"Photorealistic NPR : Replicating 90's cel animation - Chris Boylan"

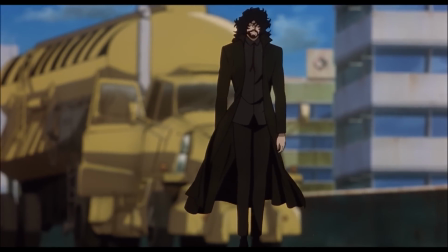6:07 So this last clip here, what I want to highlight to you is if you've ever tried to paint water-based paint onto plastic,
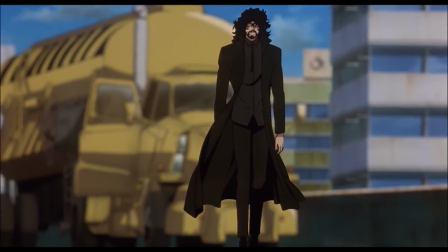6:15 you'll know it's extremely difficult to get a fully opaque coat on the plastic. And so if you look very carefully, you can actually see the truck through the character here.
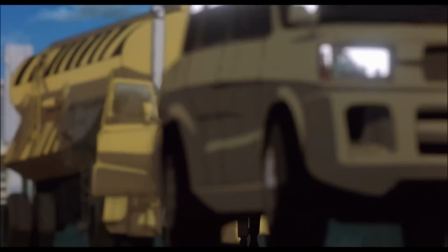6:27 And so this is something that I feel like, because with the advent of digital coloring, you can get the colors perfect every single time, you're really missing that.
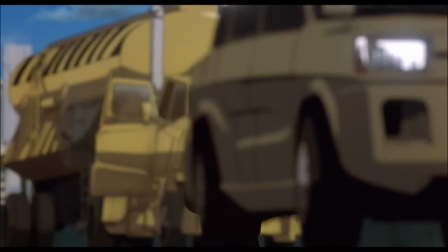6:36 It's not something that you notice immediately, but you definitely feel it,
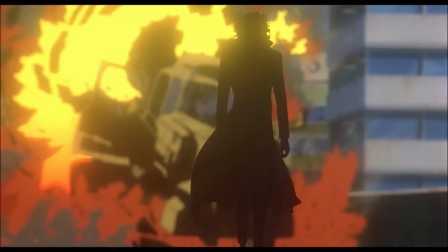6:40 this subtle color jitter that happens when you're dealing with actual painted cells, right?
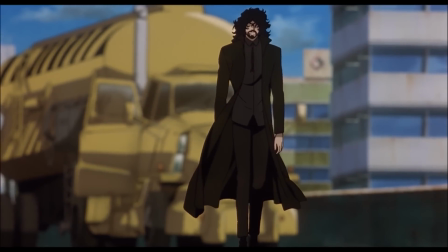6:46 So I wanted to figure out a way to bring that into the world of digital animation
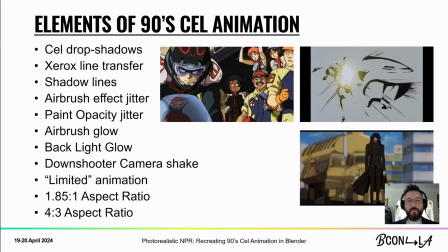6:50 all right so with this we have the elements of 90 cell animation you have the drop shadows from the cells the xerox line transfer effect the shadow lines themselves uh outlining the shadows the two different types
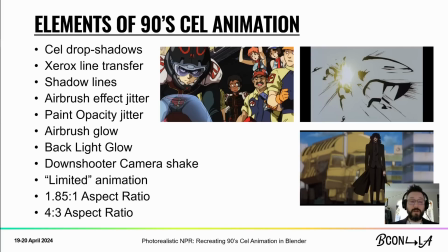7:04 of jitter the uh two different types of glow the down shooter camera shake the use of limited animation and then the uh the last thing here are the two different aspect ratios, the 1851 and the 4-3, which both represent unique opportunities for filmmaking.
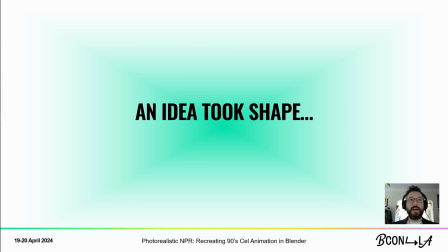7:23 So from this, an idea took shape, and I decided that I had this old test where I rotoscoped over some CG animation, and I wanted to take that and process it through a prototype acetate shader.
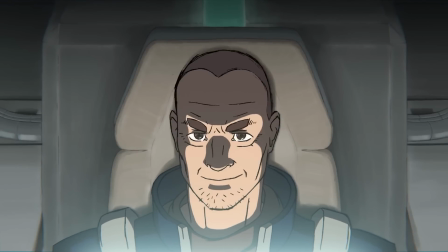7:35 So you can see here, we have our character. The lines are really nice and dark. The Xerox transfer is working really well. The cell itself is casting a drop shadow on the background.
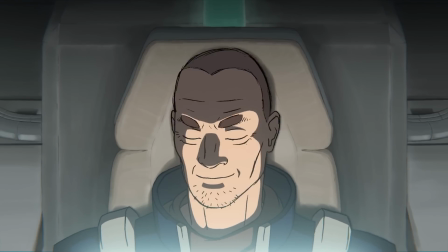7:49 I actually developed from this a background shader as well because the backgrounds are water-based colors on paper. So I wanted to give it a more diffuse effect. The glow from the bottom of the frame is not a gradient.
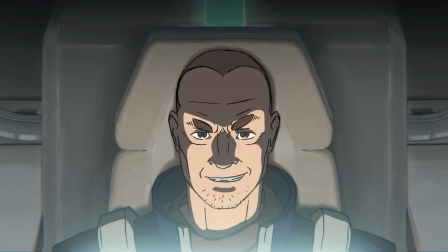8:04 It is an actual lit emissive object that is just slightly out of camera. So it's actually casting a bloom over the frame. And I figured that, I thought just based on my studies that this is probably how they would have gone about creating a glow at the bottom of the frame rather than adding another cell with an airbrushed gradient on it.
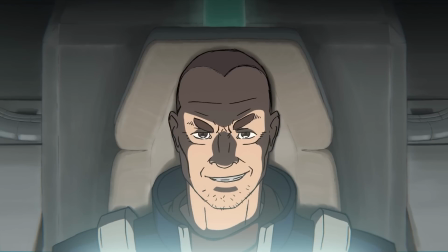8:24 They would just put a light right outside the camera so that it casts a bloom effect. The other thing here is that the colors really popped. And this is something that we'll come back to. But what I noticed was when I started shining a light down onto the cell,
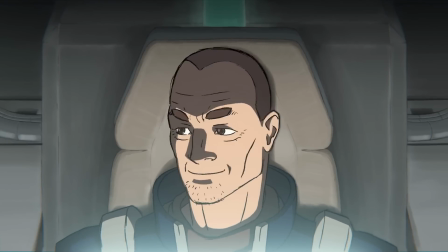8:38 it actually created a different effect with the colors, which is really interesting to see.
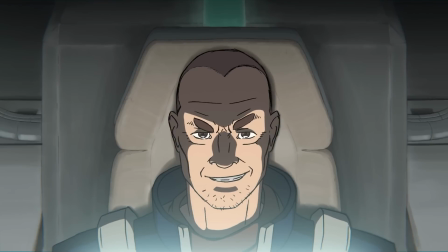8:43 And the last thing here is that I just added procedural noise that emulates dust and grime and any sort of stuff that gets stuck to the cell because it was plastic and you could never really get it clean.
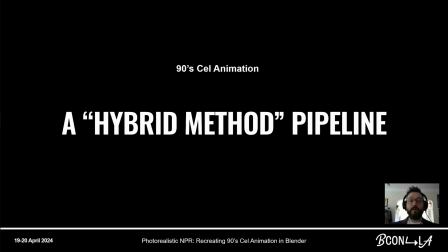8:57 So with this test completed, I developed what I'm calling my hybrid method pipeline, essentially blending Blender and 2D animation, traditional animation techniques together. So first we start with the CG rig.
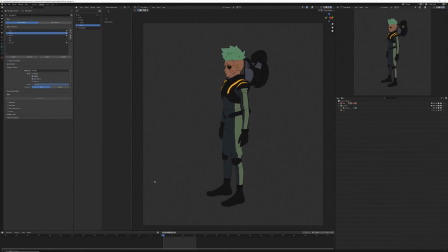9:12 You can see here that I have my CG character all modeled. The hair is flipping to emulate essentially what happens in 2D animation where the hair is staged to camera. The rig is what I call a full broken hierarchy.
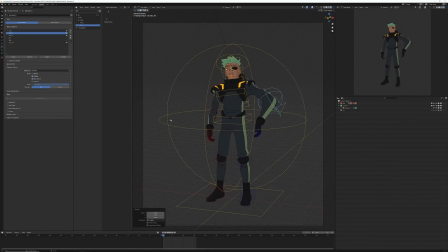9:26 There is no IK in this rig and this rig is essentially designed to pose the character exactly as I want to in any way that I want to. I want to essentially emulate the process of composing a drawing. So I've given myself complete control over the character here.
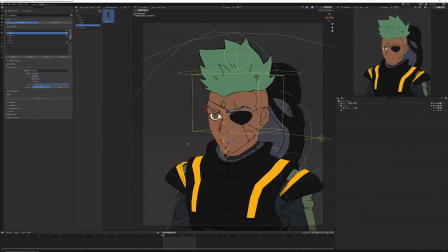9:42 As we zoom into the face, you can see that the jaw itself is fully poseable.
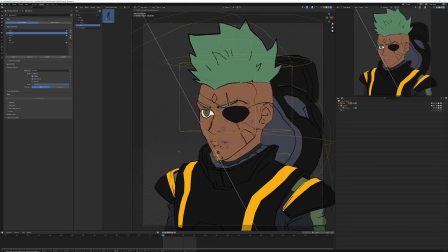9:50 I've separated out the jaw itself from the chin so that you can do the mouth flaps by lengthening the face a little bit and opening and closing the mouth.
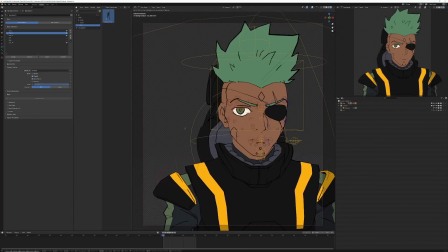9:58 The eye is completely poseable. This facial rig is completely deformer based. There are no shape keys on this rig, and I find that gives me the maximum flexibility when it comes to posing the character out.